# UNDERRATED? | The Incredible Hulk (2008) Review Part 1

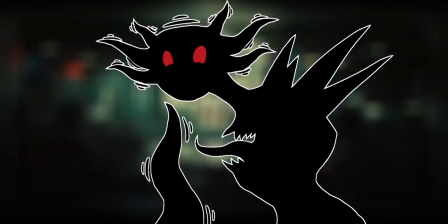Is the Incredible Hulk as bad as everyone says? Let's find out! An experiment is performed on Bruce Banner.
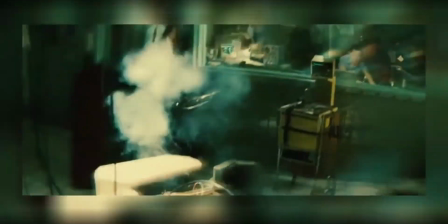Something goes wrong and Bruce transforms into the Hulk for the first time. He destroys the lab and injures several people, including Betty.
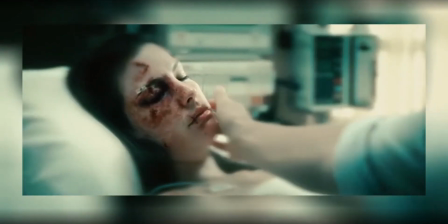Later, Bruce visits her in the hospital. He remembers a more intimate time with Betty.
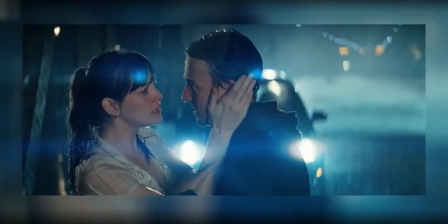Their relationship is more than professional, strengthening the incident's emotional impact.
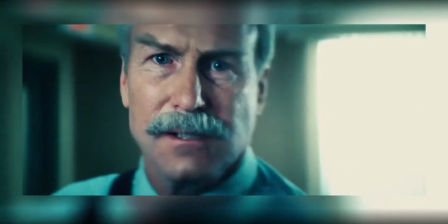This isn't just a colleague he's hurt, it's someone he loves. General Ross forces him to leave, and Bruce becomes a fugitive running from the military.
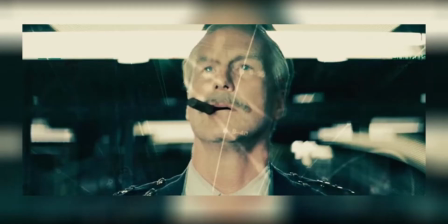This three-minute sequence conveys a lot of information.
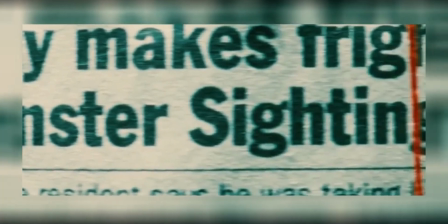Not only does it provide the necessary background for the rest of the story, it supplies a plethora of small details that foreshadow future events.
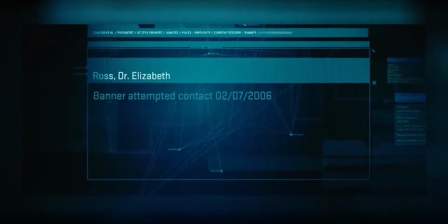The sound cannons will be used against Hulk in Virginia. One of Bruce's messages was intercepted, incentivizing him to use more encrypted communication methods.
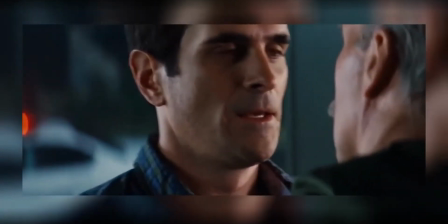A list of known associates includes Leonard Sampson, who we meet later in the movie. Although it's weird that he's listed here, as I get the impression that Bruce has never met him before.
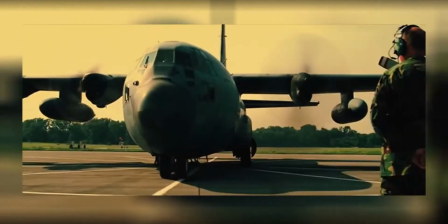Either way, these are just some of the details that can be found in the montage. If I have any complaint, it's that this information comes and goes too quickly.
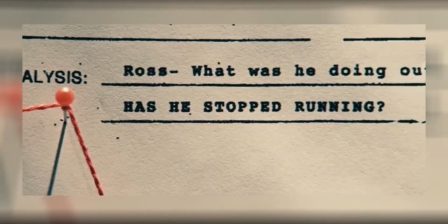I don't know if your average viewer will catch most of this even after multiple watches.
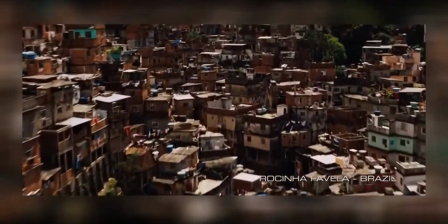We cut to Bruce in Rosina Favela, Brazil, and his life there is shown with similar efficiency.
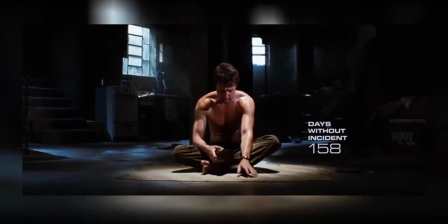We're introduced to Days Without Incident. It tells us when he last transformed, and is a unique way to track the passage of time.
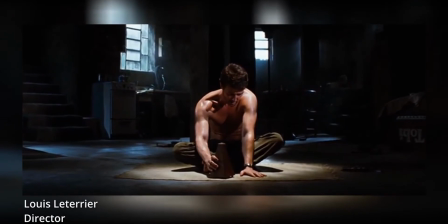The Days Without Incident also came out later, that's something I wanted to, you know, just to give it a time log, but not to say five years later or like...
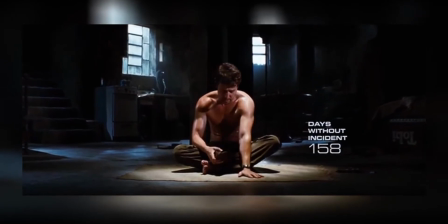Days Without Incident is currently 158. That's a little over five months.
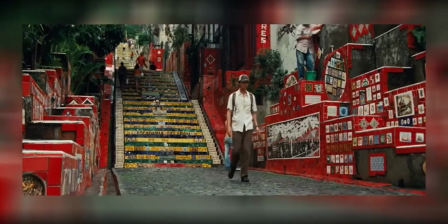So we can assume Bruce has been hiding in Brazil for that time. We're later told that Bruce has been on the run for five years.
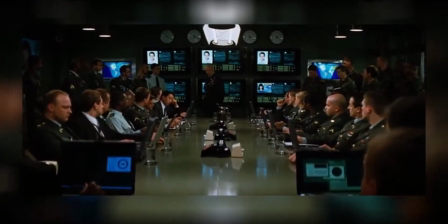He made it five years and got across borders without making any mistakes. He's not going to use a damn credit card now.
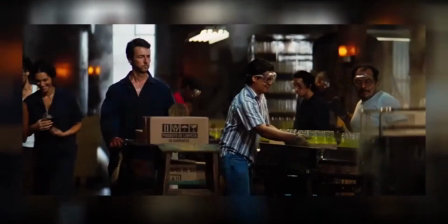Meaning Brazil is only the latest location Bruce has set up his life in.
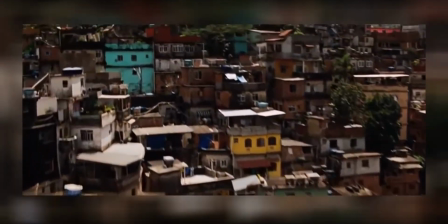This establishing shot comes together to create a strong sense of chaos, unease, and claustrophobia.
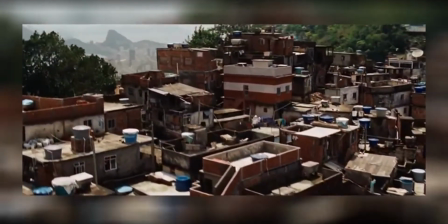It's an enormous favela, 300,000 people live in there, and you know, see they build on top of each other.
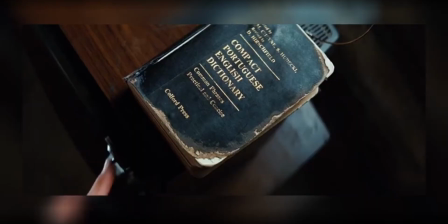Once a guy builds a house in front of you, you want to get the view, so you build higher, so they're like, they're really pile up out.
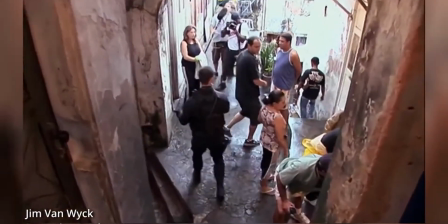These communities that literally hundreds of thousands of people live in, they're built on hillsides,
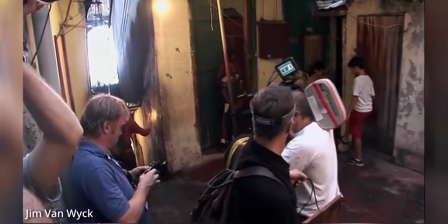and they're one structure on top of another structure on top of another structure on top, and there's little corridors that work their way through them,
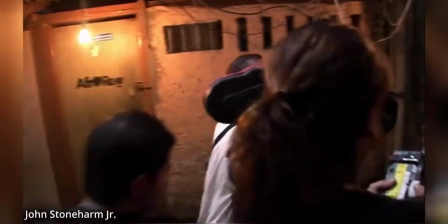and stairways going down to the next level. There's definitely no codes there. This is not the ideal place for someone who wants to stay calm.
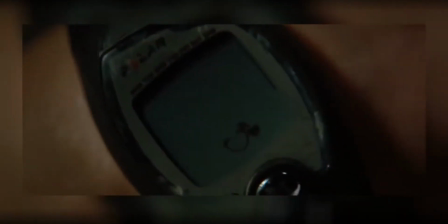We're later shown that Bruce must stay calm to prevent transforming into the Hulk.
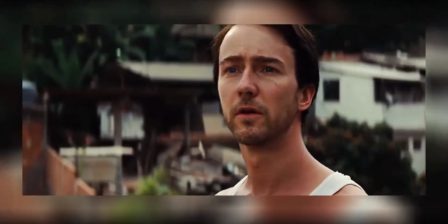So this tells the audience, Bruce is safe, but for how long? We're shown Bruce's daily routine.
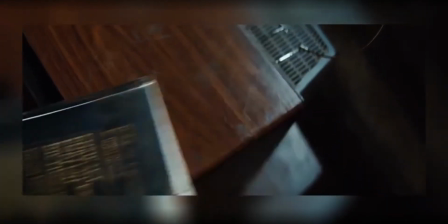While he cooks breakfast, he reads from a Portuguese to English dictionary and watches local Sesame Street.
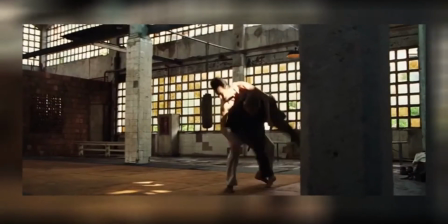Yes, that sounds like an excellent idea!
He meets with a trainer to learn martial arts and breathing techniques.
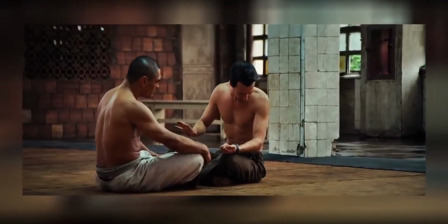He wears a heart rate monitor to track his pulse. He works at a bottling factory where a bunch of tough guys bully him.
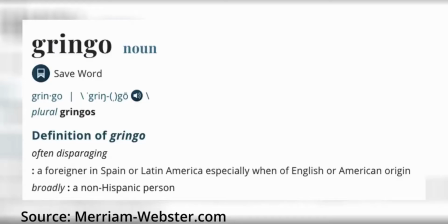They call him Gringo, implying they bully him out of prejudice. Their bullying is not arbitrary.
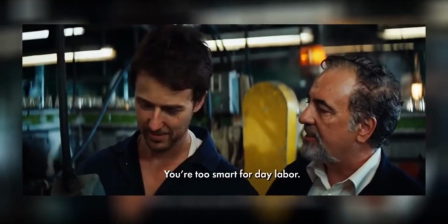His boss begs to put him on a payroll because of how smart he is, implying Bruce has avoided this so far.
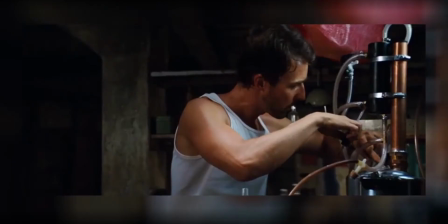After work, he cooks up a solution in his homemade lab, a potential cure, and is disappointed with the results.
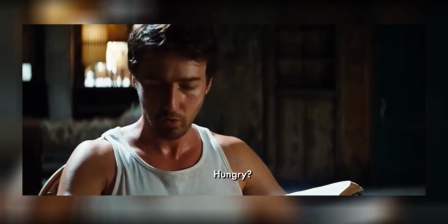So much of Bruce's character is conveyed in these 10 minutes. He is efficient, learning the local language while performing other tasks.
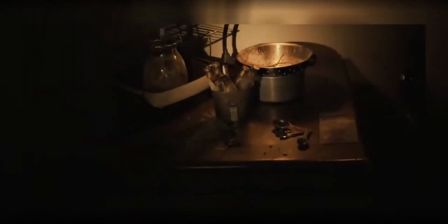He is proactive, he learns to fight, which would be useful against those that hunt him, and practices breathing exercises to prevent a hulk out.
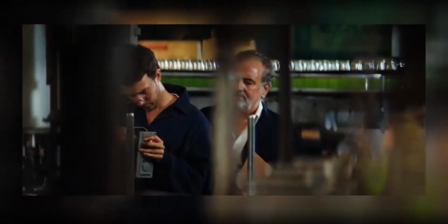He's smart, he displays a knowledge of hardware and biology that most normal people lack.
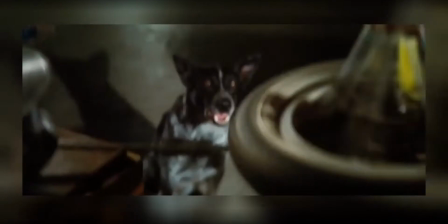And he is ingenious, able to build a lab in a slum with a box of scraps.
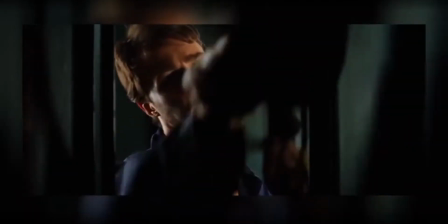Quickly, we get a strong impression of Bruce's core characteristics.
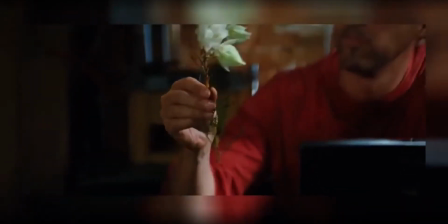And this goes beyond basic things like level of intelligence. We get to see where Bruce stands morally.
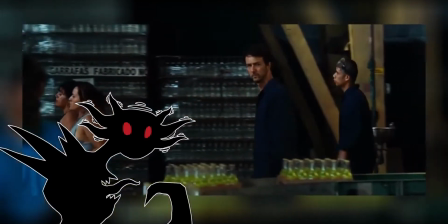When one of the tough guys is harassing...
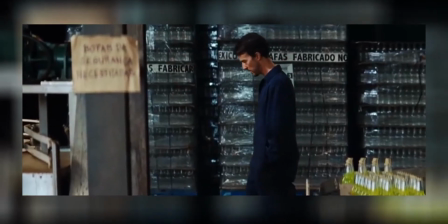Martina. Bruce attempts to walk away. That's the smart thing to do.
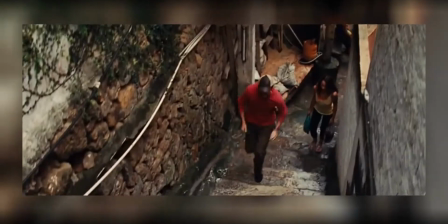Getting in the middle of someone else's conflict is a sure way to draw unwanted attention. However, Bruce can't stop himself from intervening.
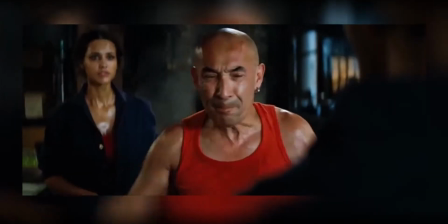His desire to help Martina is stronger than his instincts for self-preservation. It's a small, simple way to set up a much larger payoff near the end of the movie.
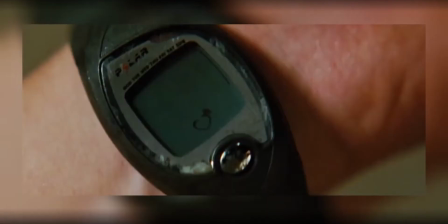Bruce is also cautious. He wears a heart rate monitor to keep track of how close he is to transformation.
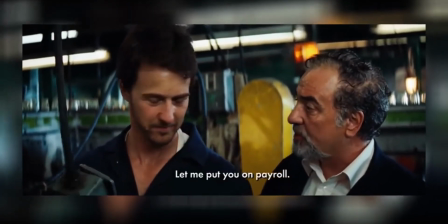He also stays off a payroll because it could be used to track him. However, when Bruce is asked to work on a faulty breaker, this happens.
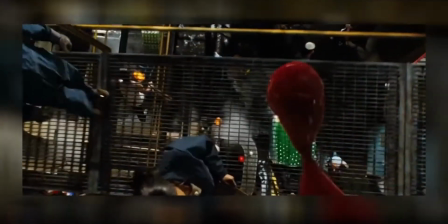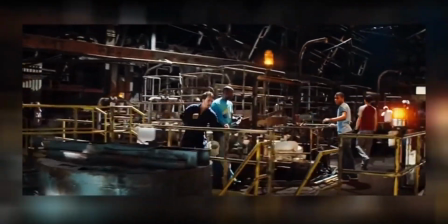This wordlessly communicates the great significance of this event. Bruce is very concerned about not contaminating anything with his blood.
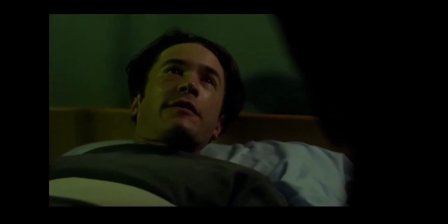It's dangerous. Goddamn dangerous.
He's careful about everything he does.
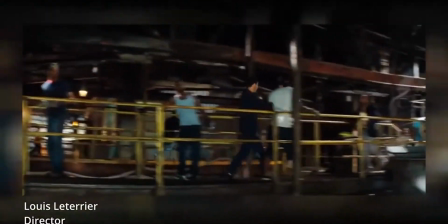He knows that his body, he's a poison. Well his body is lethal.
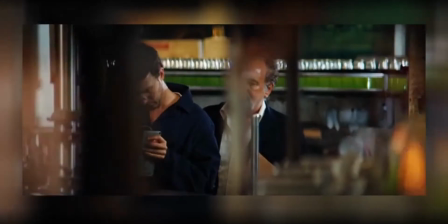His body is lethal. Then why doesn't Bruce wear gloves? Bruce was wearing rubber gloves before being asked to help.
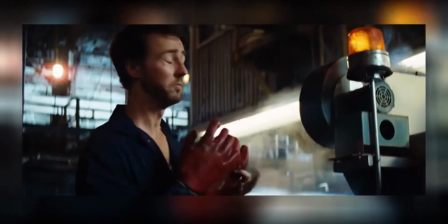He specifically removes them beforehand.
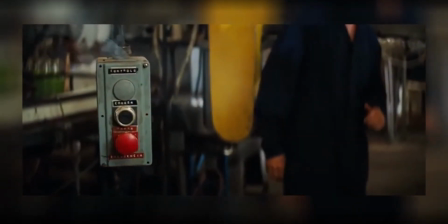This is baffling, as the breaker is clearly sparking and therefore isn't de-energized, which only gives him more reason to keep them on.
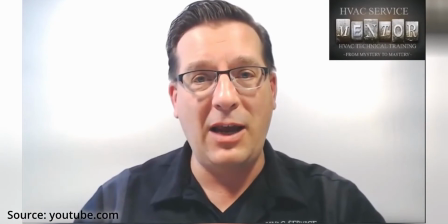Top five tips on how to stay safe while working on energized equipment.
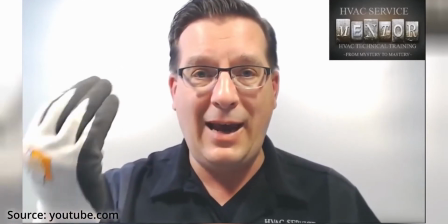Gloves don't necessarily have to be super fancy, but something that's gonna protect your fingers and hands which are gonna be closest to the energized components.
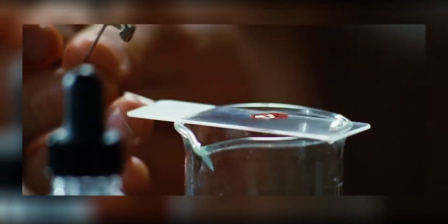This contradicts Bruce's cautiousness and intelligence. What's worse are the consequences of this scene.
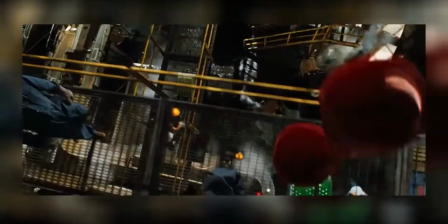Bruce cleans up the blood, but because he didn't see that the blood drop split in two, he misses one falling into a bottle.
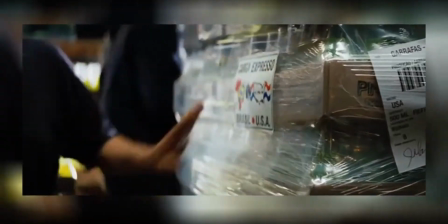This bottle will eventually be shipped to the United States, and will allow General Ross to find him.
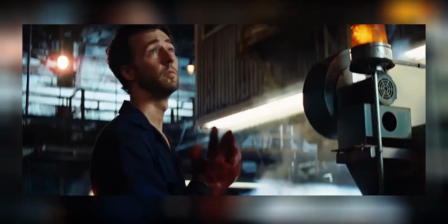This is what incites the rest of the plot, but Bruce had no reason to remove his gloves.
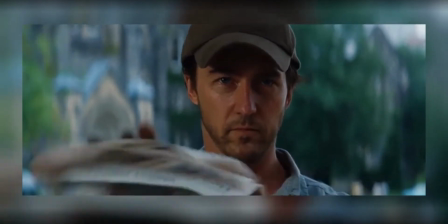This both hurts the plot generally and Bruce's character specifically he's
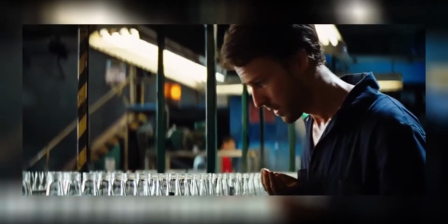really taking care of you know not getting he's wearing gloves but you see that he's
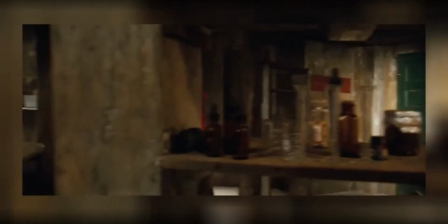getting rid of his glove so anyway why did he take him off after work bruce goes to his apartment and breaks out his laptop and portable internet
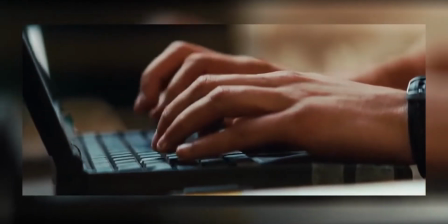dish he opens an encrypted messaging program and talks to someone called
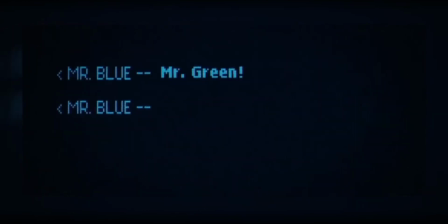mr blue who refers to bruce as mr green a little on the nose, but it works.
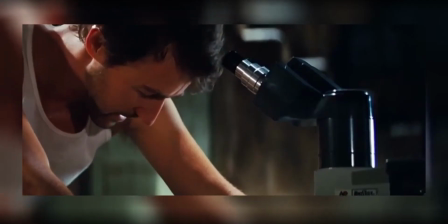With Mr. Blue's help, he attempts to create a cure, but it fails. Mr. Blue says they need to meet, but Bruce says it isn't safe.
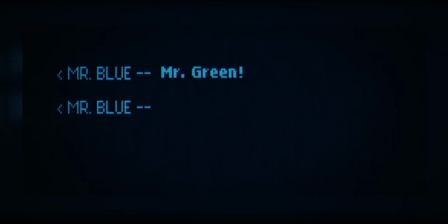However, he is willing to send him a sample of his blood. There is an implied familiarity between Bruce and Mr. Blue.
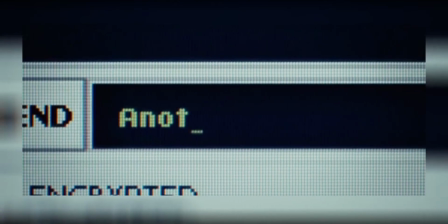Mr. Blue's messages have a friendly tone, and when the cure doesn't work, Bruce responds, another failure.
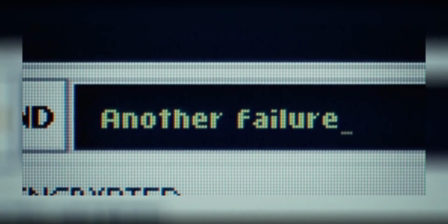Mr.
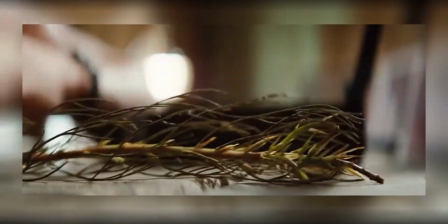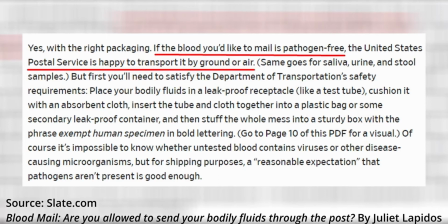Blue If Bruce lied about its level of hazardousness, he would be able to ship it across the U.S.
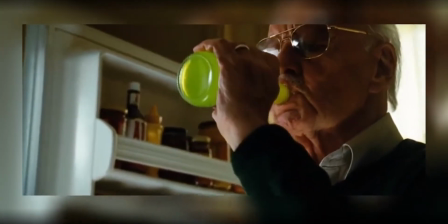In Virginia, Ross learns that a man died of gamma sickness after having a drink that was bottled in Brazil.
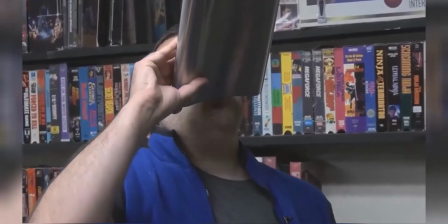Milwaukee. A man drank one of those Garana sodas. Guess it had a little more kick than he was looking for.
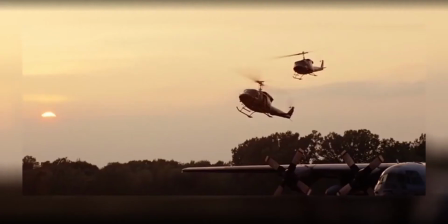This is how they find Bruce. Ross assembles his top men for the mission.
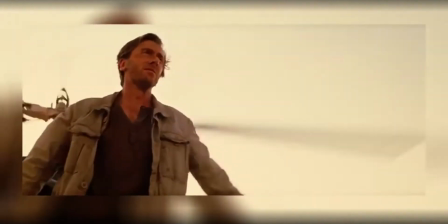This includes Emil Blonsky, or as some might call him, Bolonsky is described as an ace,
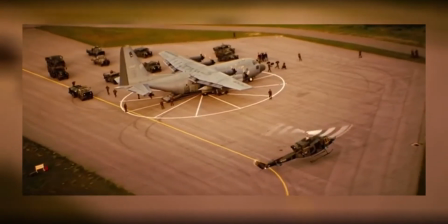implying great accomplishment and skill as a soldier.
Born in Russia, raised in England, and on loan to SOCOM from the Royal Marines.
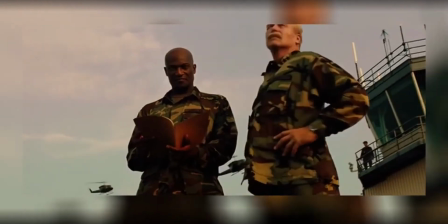You might wonder why a British soldier is in the US military. The movie bothers to include this throwaway line to clear up this potential confusion for the audience.
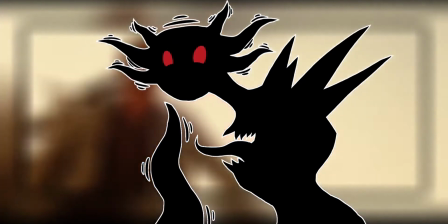It's one example of many that shows this movie's attention to detail.
Is he a fighter?
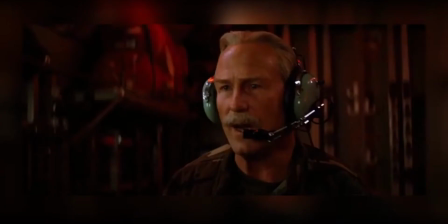His first line says a lot about his priorities. Before anything else, he wants to know if there will be a fight.